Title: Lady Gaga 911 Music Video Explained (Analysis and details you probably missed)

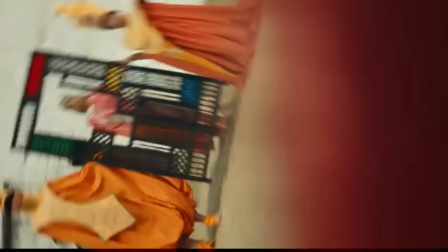[0:02]
you probably clicked this video because you're confused about lady gaga's new music
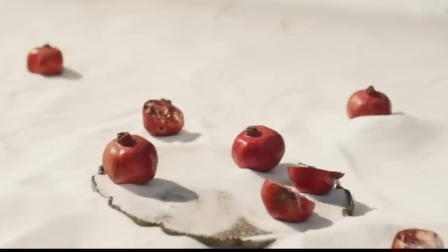[0:07]
video or you feel that there's more to it i am telling you right now you're not the only one hello little monsters my name is parisian
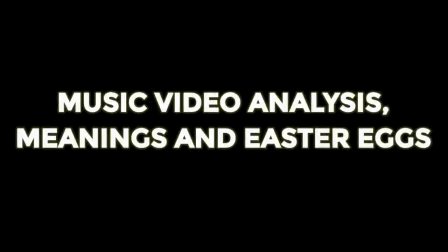[0:17]
berry in this video i will be sharing with you some analysis of lady gaga's
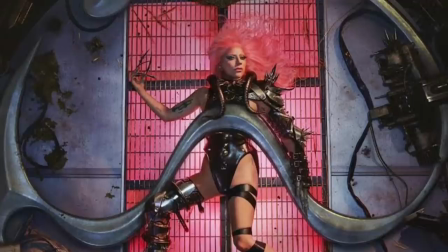[0:23]
new music video 9-1-1 her third single lifted from her number one album called chromatical.
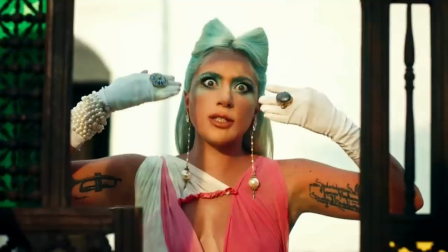[0:30]
The 911 music video is not for average Gagastan.
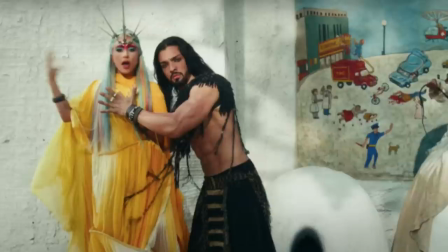[0:34]
To understand what this video is really all about, you have to study it, process it, and analyze it.
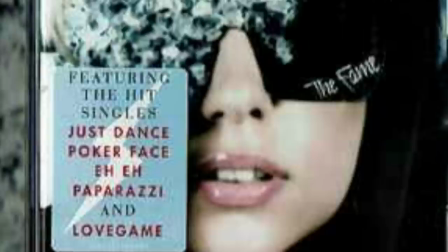[0:41]
Well, I am not your average Lady Gaga fan. I have been a big Lady Gaga follower since 2008.
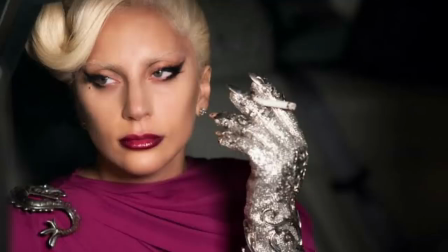[0:48]
I'm a follower that respects, values, and analyzes her work and incorporates them into my life whenever it's applicable.
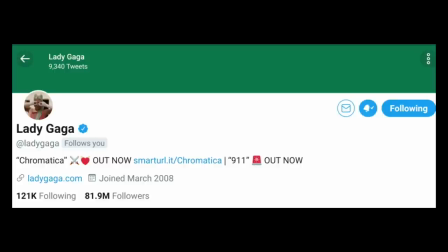[0:56]
Fun fact, we follow each other on twitter probably because she knows that i'm a true and certified little monster
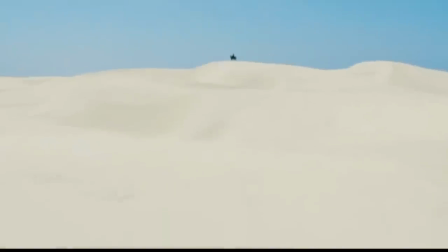[1:04]
all right without further ado i've rounded some details that will give you better perspective of this very inspiring
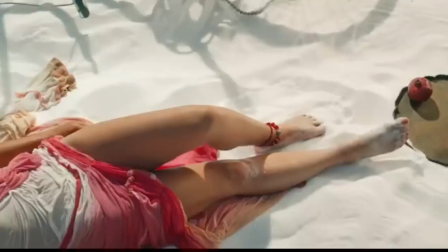[1:10]
music video the video begins with gaga lying in the middle of a desert she's surrounded
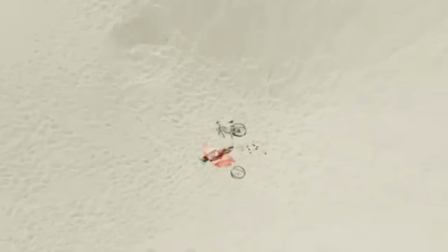[1:16]
by blue skies and white sand it's noticeable that lady gaga is fond of opening her
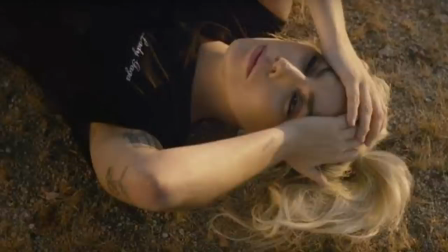[1:22]
music videos lying on the floor like million reasons gui
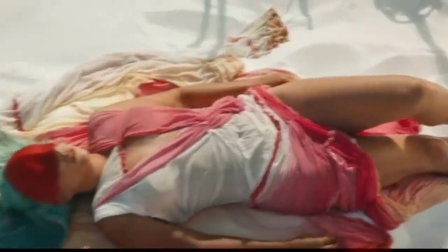[1:27]
rain on me and this one probably to depict downfall or mental breakdown many
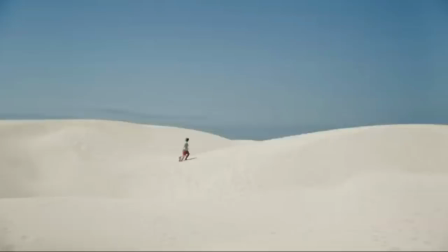[1:33]
people observed that the video has blue skies and white sands to set the tone
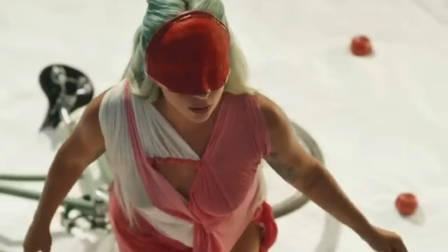[1:38]
of hallucination instead of saying she is hallucinating i would say that she is dreaming she is hoping and she is creating this is
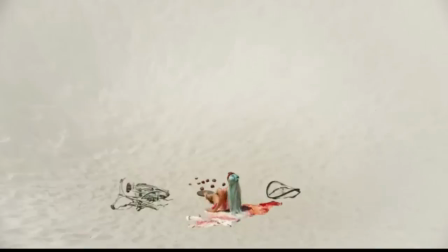[1:48]
the mental state of an artist trying to turn her struggles into creativity so
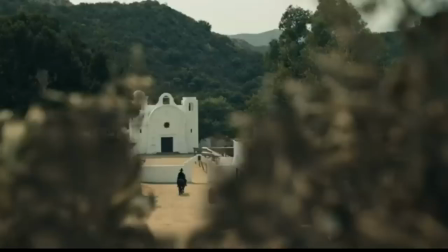[1:54]
she can be free from all the pains in the world notice the colors in the scene
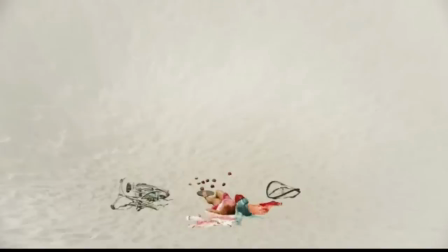[1:58]
she is fashioned in red orange and pink outfit that is gaga's creative
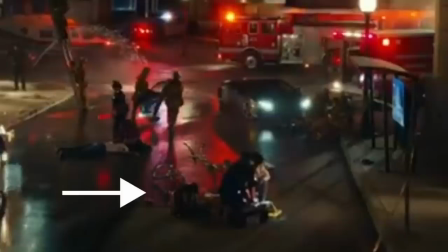[2:04]
depiction of blood in her mind because in real life gaga's body was involved in a car accident while she was riding her bike in her imagination the
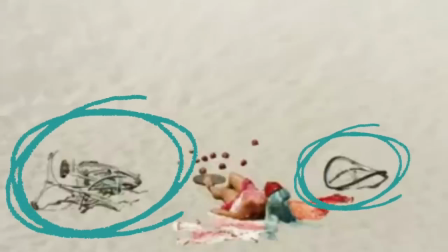[2:15]
broken bicycle can also be seen lying next to her This black horseman that
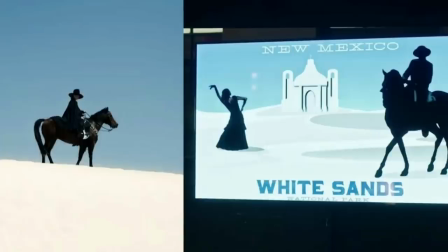[2:20]
led Lady Gaga out of the desert reappears in an advertisement for New Mexico's White Sands National Park.
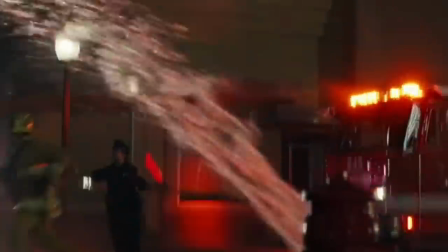[2:27]
While she lies on the floor fighting for her life, she looks up to see algae, life's good, as if that message is coming from above.
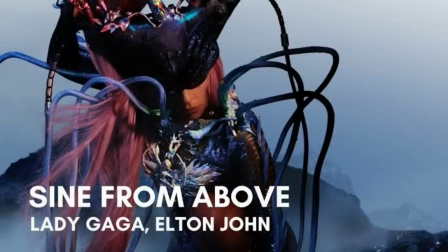[2:36]
Hello sign from above? This might be the next song that will get visual treatment from Gaga.
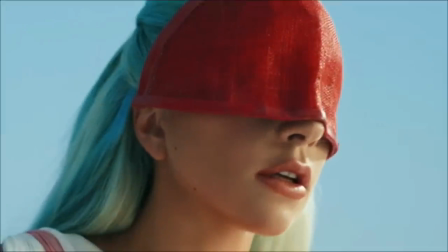[2:41]
The blindfold symbolizes how Lady Gaga is numbed by all her pain in real life that her mind initially refused to acknowledge.
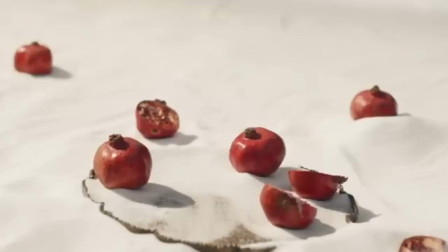[2:50]
She's also surrounded by pomegranates.
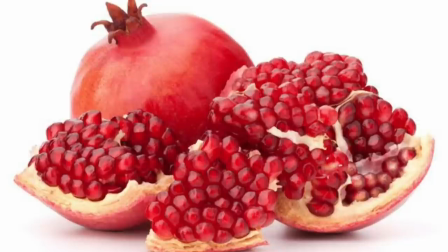[2:53]
In Christian symbolism, this fruit represents the church, unity in faith, and a community of believers.
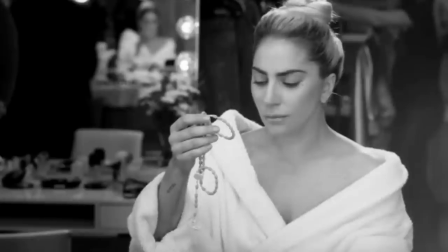[3:01]
Lady Gaga could be telling us that she found her God again during this suffering.
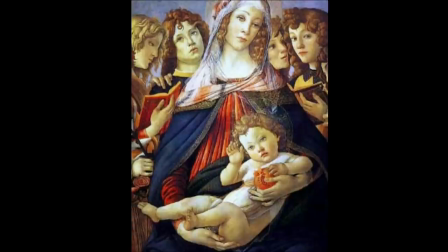[3:06]
In the same vein, a pomegranate appears in depictions of Mary as the mother of the church.
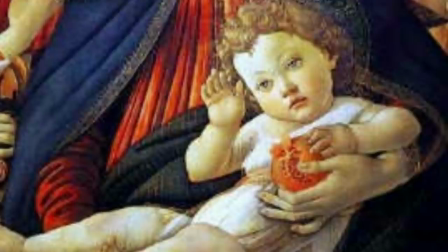[3:12]
She's the mother monster after all.
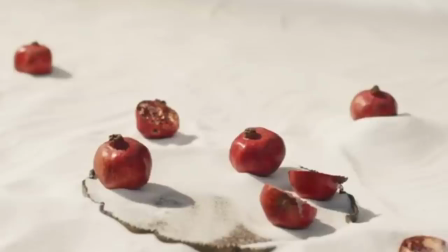[3:15]
The pomegranate is the central fruit in Armenian culture and symbolizes fertility and abundance.
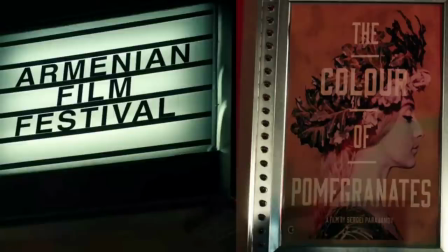[3:22]
Speaking of Armenian culture, this music video draws inspiration from the film The Color of Pomegranates.